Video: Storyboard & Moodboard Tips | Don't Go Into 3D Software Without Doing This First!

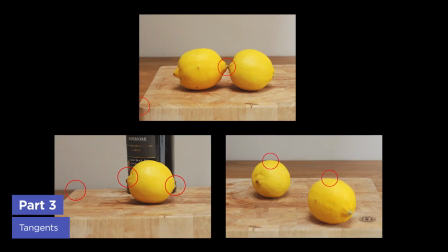That's when two objects in your image are just touching and it creates a muddy silhouette and pulls your eye in a distracting way.
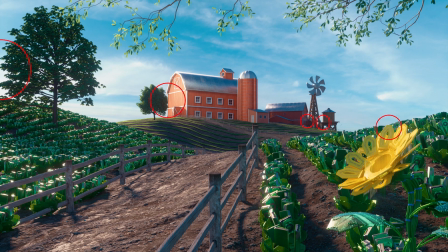Check out this composition when there's a bunch of tangents going on versus without.
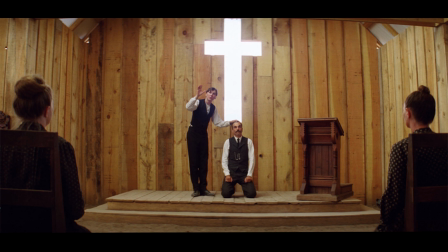Again though, these rules can be broken. Remember the shot from earlier? It's a great example of using a tangent to intentionally draw the eye.
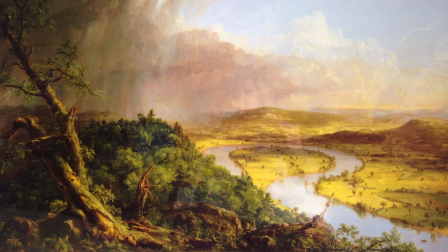Good compositions usually have a defined foreground, mid-ground, and background,
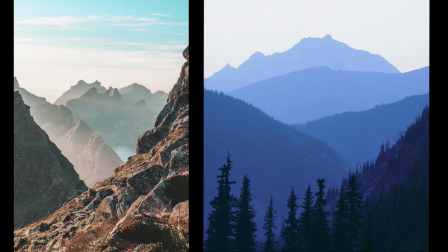and atmospheric perspective or volumetrics can help define those depths, as can good lighting, both of which we'll cover in future videos.
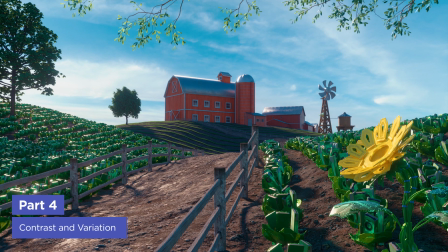Another thing to keep in mind is that our eye usually goes to the brightest part of the image, so we can use that to direct the eye intentionally and improve our compositions.
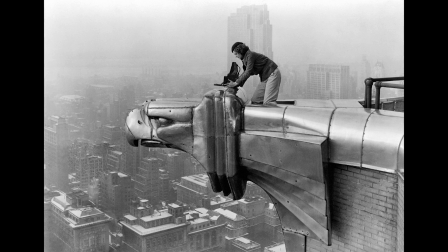On the other hand, if most of the image is bright, then our eye immediately will find the darkest part of the image. We're drawn to contrast, so you can use this as a tool to get the audience to look where you want them to.
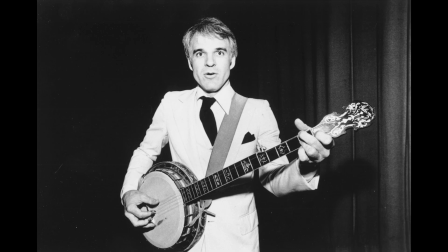So to recap, either a dark object on a bright background, or a bright object on a dark background can create a really strong silhouette, like this example from the counterpart titles.
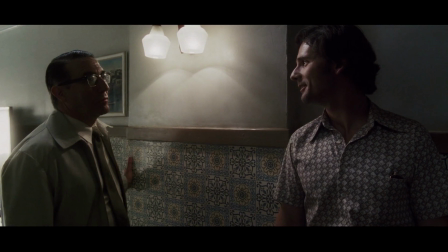This principle of our eye usually finding the brightest part of the image first is also used in cinematography as well by placing practical lights between characters to connect them because these draw our eyes so quickly,
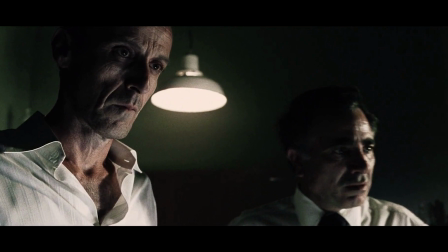and they just act as a homing beacon to bring our eye really quickly to where it's supposed to go.
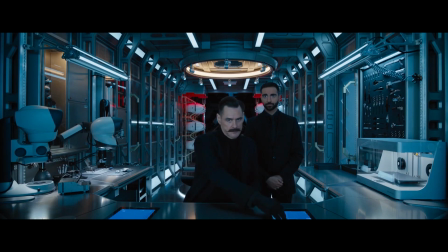This shot from Sonic is another great example because the light above Jim Carrey's head brings you right to him, and it's also a unique color temperature. Same thing with the splash of red behind him which is also unique and brings your eye to the center. This is also another awesome symmetrical composition.
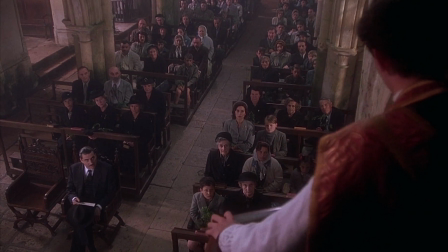Here's a subtle example where this character is lit slightly more than the other people in the church. You can see the rim light here on his hair and his face, but it is very subtle.
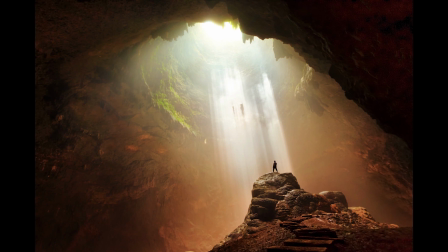But even so, our eye goes right to him. Again though, this rule doesn't hold when the image is mostly bright, in these cases is our eye goes to what's different, and that's the dark figure on the bright background.
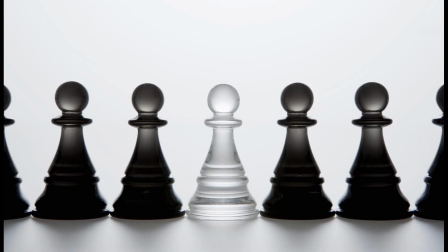The same thing could be true with patterns. If you have a pattern that's suddenly broken, our eye goes right there.
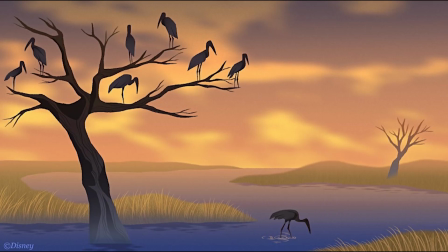Here's a great example from the Pixar short for the birds. Another way you can trick the eye to going right to something is by grouping objects closely, but putting one further away from the others. And here our eye goes right to the loner. Again, with color, the same thing is true.
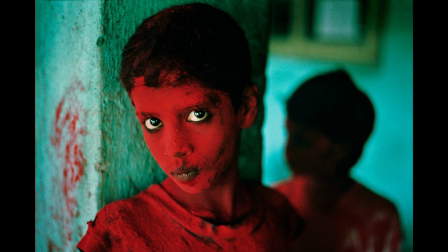Here's a couple examples from the photographer Steve McCurry of how contrasting colors will draw your eye immediately, or how when there's a unique pop of color in the shot, our eye goes right there.
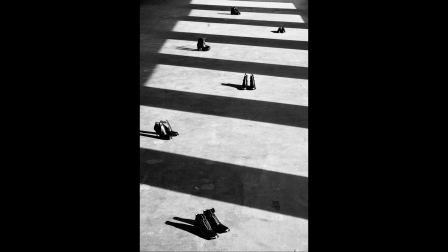Another really cool principle is containment. For instance, if you have patches of sunlight coming through some pillars, use that to contain a darker character against the bright background.
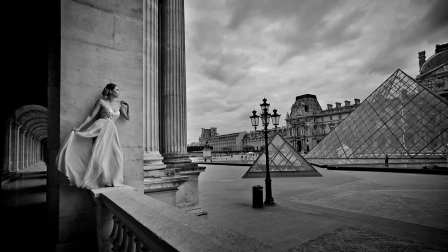Or here in Scott Robert Lim's photography, we see that he uses this principle with his models to put them on a flat wall for a clean silhouette, but also includes a deep background that leads the eye and lets the audience explore the image much longer.
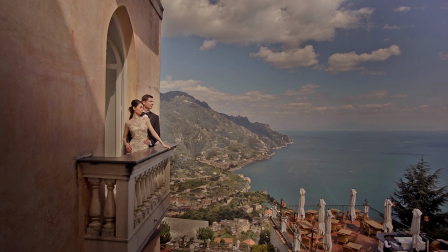The clean background creates a nice area of rest and negative space, and then once your eye wants to explore more, there's all of this depth and complexity in the rest of the shot. Here's another example that's very similar from the painter Franz Sedlicek, called The Chemist, where we can see again the chemist contained on a flat background, and once again we've got a bright character on a dark background so it reads very easily. And then we can also see down this hall for some additional depth and mystery to the painting.
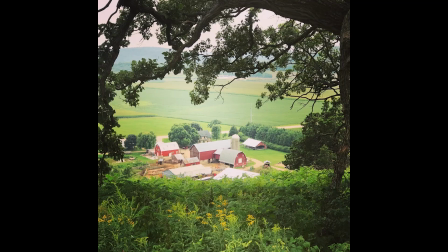Sometimes it can be great to have a frame within the frame, which is also a form of containment, as in using some branches that are in the foreground to frame your image, or like in these other examples.
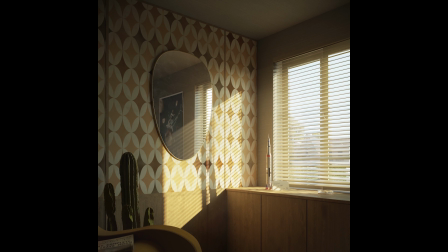I especially love this one from a render competition I helped judge recently by Massimiliano Napoli because you can only see this poster through the mirror, which has its own unique frame, so that builds in a bit of mystery to the image. This is also a great example of how if you create multiple focal points in your image, the audience will explore the picture for much longer.
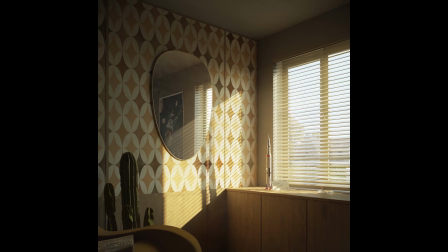First, we're curious here about the note and the rocket, and then as we explore more, we find the poster of the astronaut riding the meteor in the reflection.
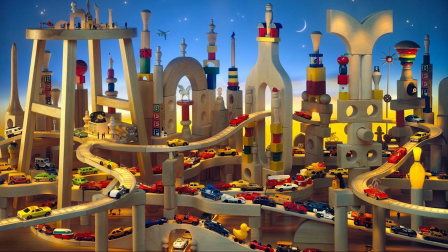Think about the kids' books Where's Waldo, and I Spy. They kept us entertained for hours trying to find all the details in the image through all the various focal points.
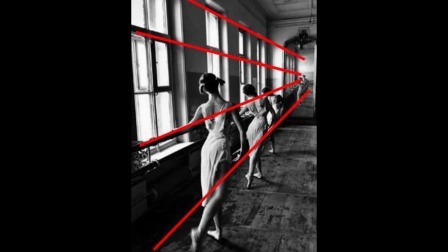Another very useful technique is to create leading lines and shapes that point at what we want the audience to look at.
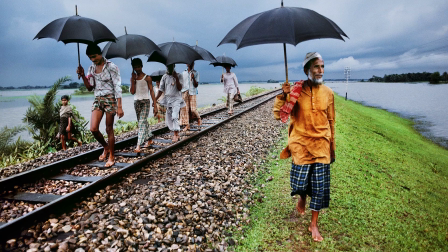Here's a great example from the famous photographer Steve McCurry where all the shapes lead us to the central character.
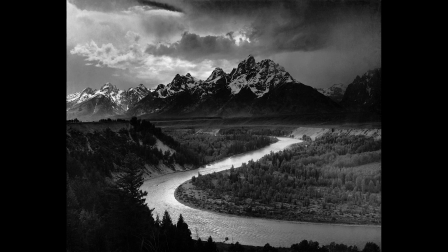Here's another great one from Ansel Adams where our eye flows down the river until it reaches the mountain as our final destination.
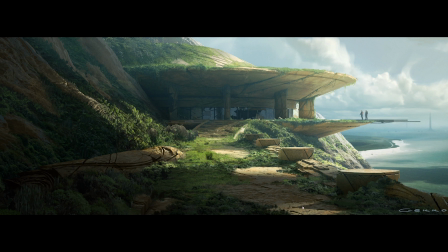This piece of concept art leads your eye so nicely through the shot because of this pathway which has alternating areas of light and shadow as well as multiple focal points that eventually land on these guys over here with their dark silhouette against the bright background.
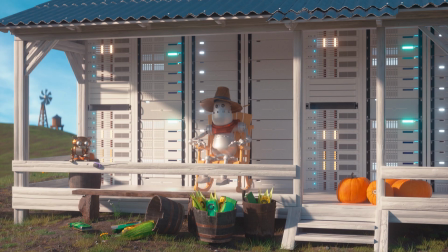It's also important to make sure you've got elements on the edge of frame to imply that the world is larger than what we see. For instance here's an example where everything is contained within the frame which makes the world feel smaller and kind of fake as if we've just crafted everything for the camera's perspective but nothing exists beyond the frame.
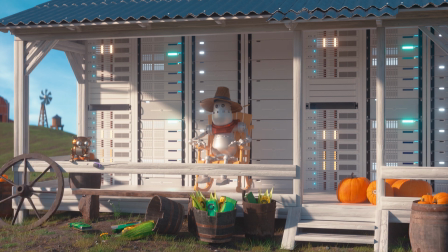Here's what happens if we move some of these objects to break frame and now it feels like this world could be a lot larger.
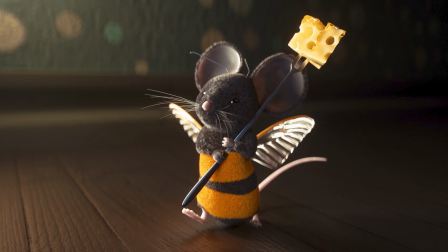It's also really important to experiment with a wide variety of aspect ratios when building your compositions.
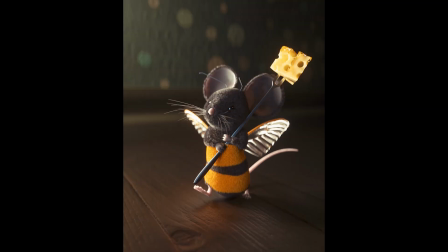Sticking to just one aspect ratio all the time like the Instagram ratio will limit your images, and wide aspect ratios are often associated with the most cinematic looks.
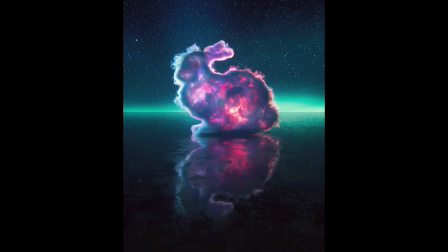That's not to say that any aspect ratio is better than any other, but playing with a variety of ratios and crops on your renders will help you improve your compositions and get out of a rut if you're in one.
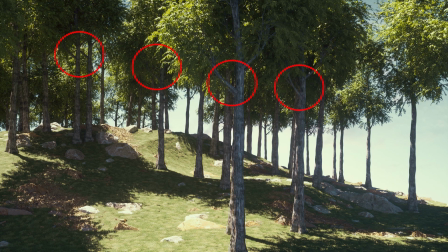Another important thing to keep in mind is building in randomness and variation. As CG artists we're always fighting the perfection that the computer creates by default.
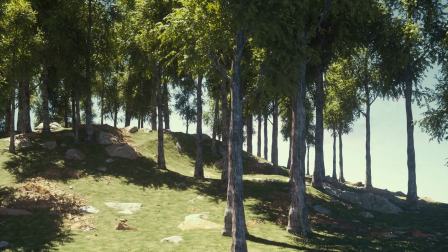So for example with this nature scene if we scale the trees to random sizes and rotations already the render is looking much better. And if we add in variation to the colors using Octane's random color node we'll get an even more natural looking picture.
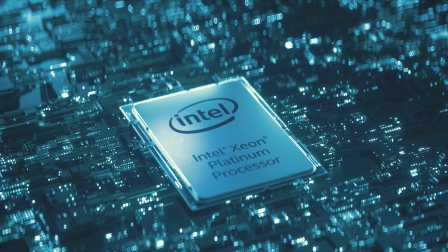Here's another example of the project I did for Intel where the greebles are looking cool and create a nice pattern but it's all too uniform.
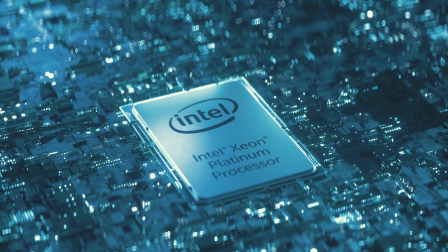So I added another displacement pattern with slightly different color to create a bit of color variation and
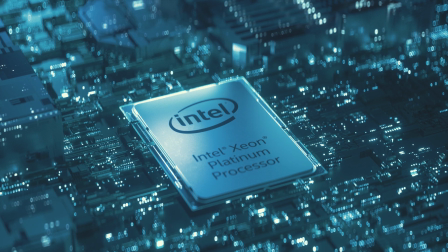And then I duplicated the Greeble displacement texture and scaled it up to create a few islands of a larger scale,
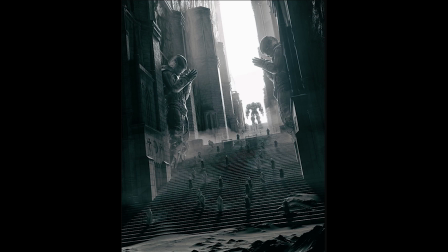and that really helped break up the monotony and frame the chip. For selling scale in a render, it can also be great to include something that cues our eye to the scale.
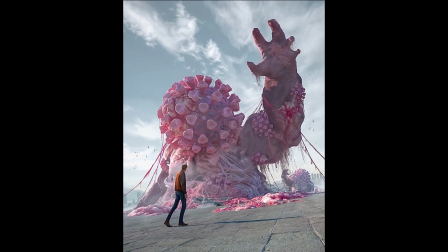Check out Beeple's renders for instance with his signature Beeple's people.
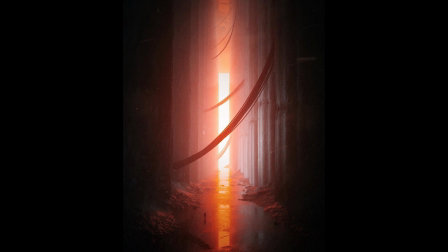Or Stuzor here who creates these vast looking sci-fi renders, but without the miniscule figures we'd have no idea what the scale is.
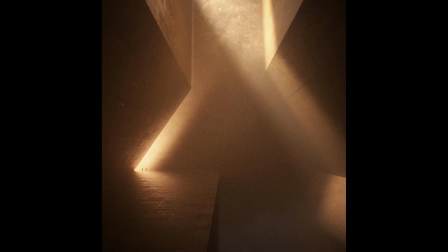Putting in little scale dudes may be overdone, but there's a reason for that, and that's because it works.
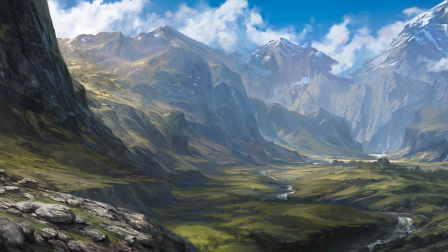Other things that can help define scale are birds, or even the lighting itself, but we'll get into that in a later video.
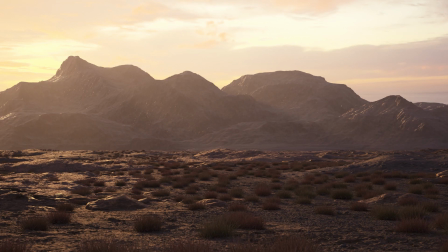Finally, let's take a look at the progression of this composition I created during a project for the awesome studio already been chewed for the client UFC.
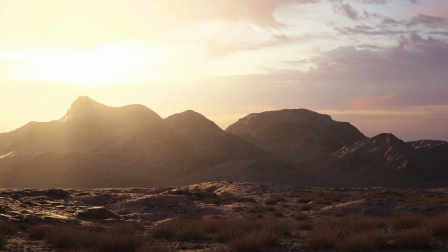I started by creating this nature scene, but then moved the horizon line down to the lower third and already this helped a ton.
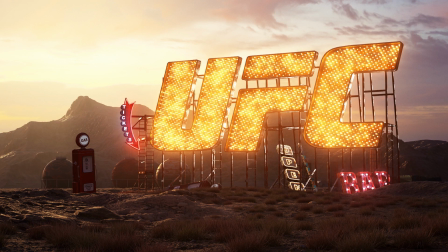Then I blocked in the main UFC sign and several smaller signs and objects, but at this point it was pretty useless to try and figure out the final composition because I had two other large signs I had to design that would be important focal points.
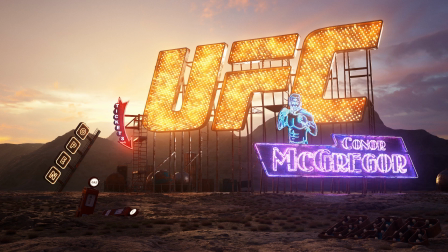Here's with adding one of them in there, and that caused me to move other elements around to fit.
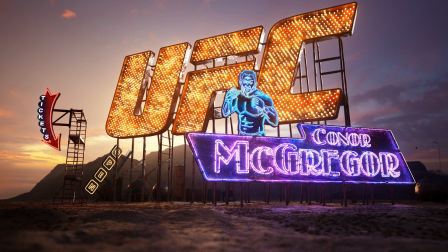And then here I moved the camera lower and shot with a wider lens to make the UFC sign loom over us more and create a more epic, imposing feel.
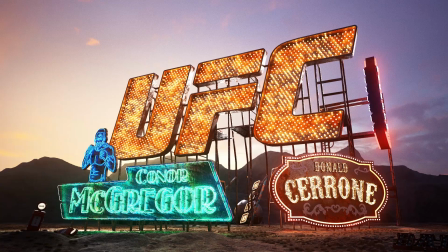Here there's too much overlap on the Conor McGregor sign, so on the next pass where the second sign is added in, I made sure to overlap it just a bit.
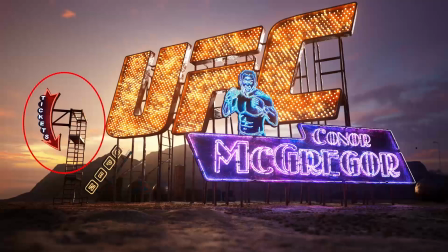Also, once the other signs were in, the ticket sign became distracting and too much information to process,
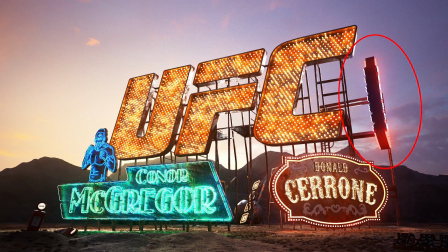so I decided to move it to the right here and turned it 90 degrees so it would be more of a design element to add detail, but not something else that we had to read and focus on.
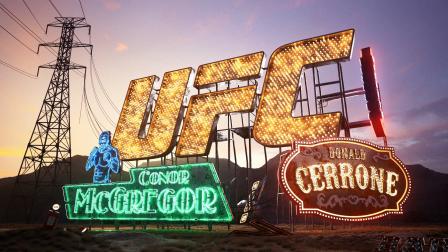Finally here I scaled up the Donald Cerrone sign to give it equal weight to the other one, and a bit of overlap with the main UFC sign. And then finally I added in the transmission tower to balance out the composition. Here's one final important tip.
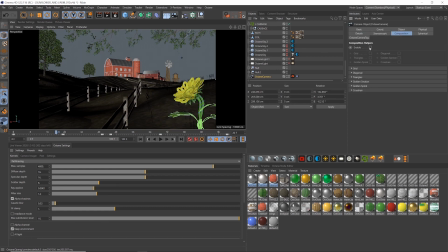In Cinema 4D under the camera object there's actually a composition tab, and if you enable the composition helpers you can turn on things like the rule of thirds, the golden section, a crosshair for the exact center of the frame, triangles, diagonals, and even the golden spiral. By keeping these tips in mind, you'll be well on your way to consistently creating awesome renders. If you wanna learn more ways to improve your renders, make sure to subscribe to this channel and hit the bell icon so you'll be notified when we drop the next tip.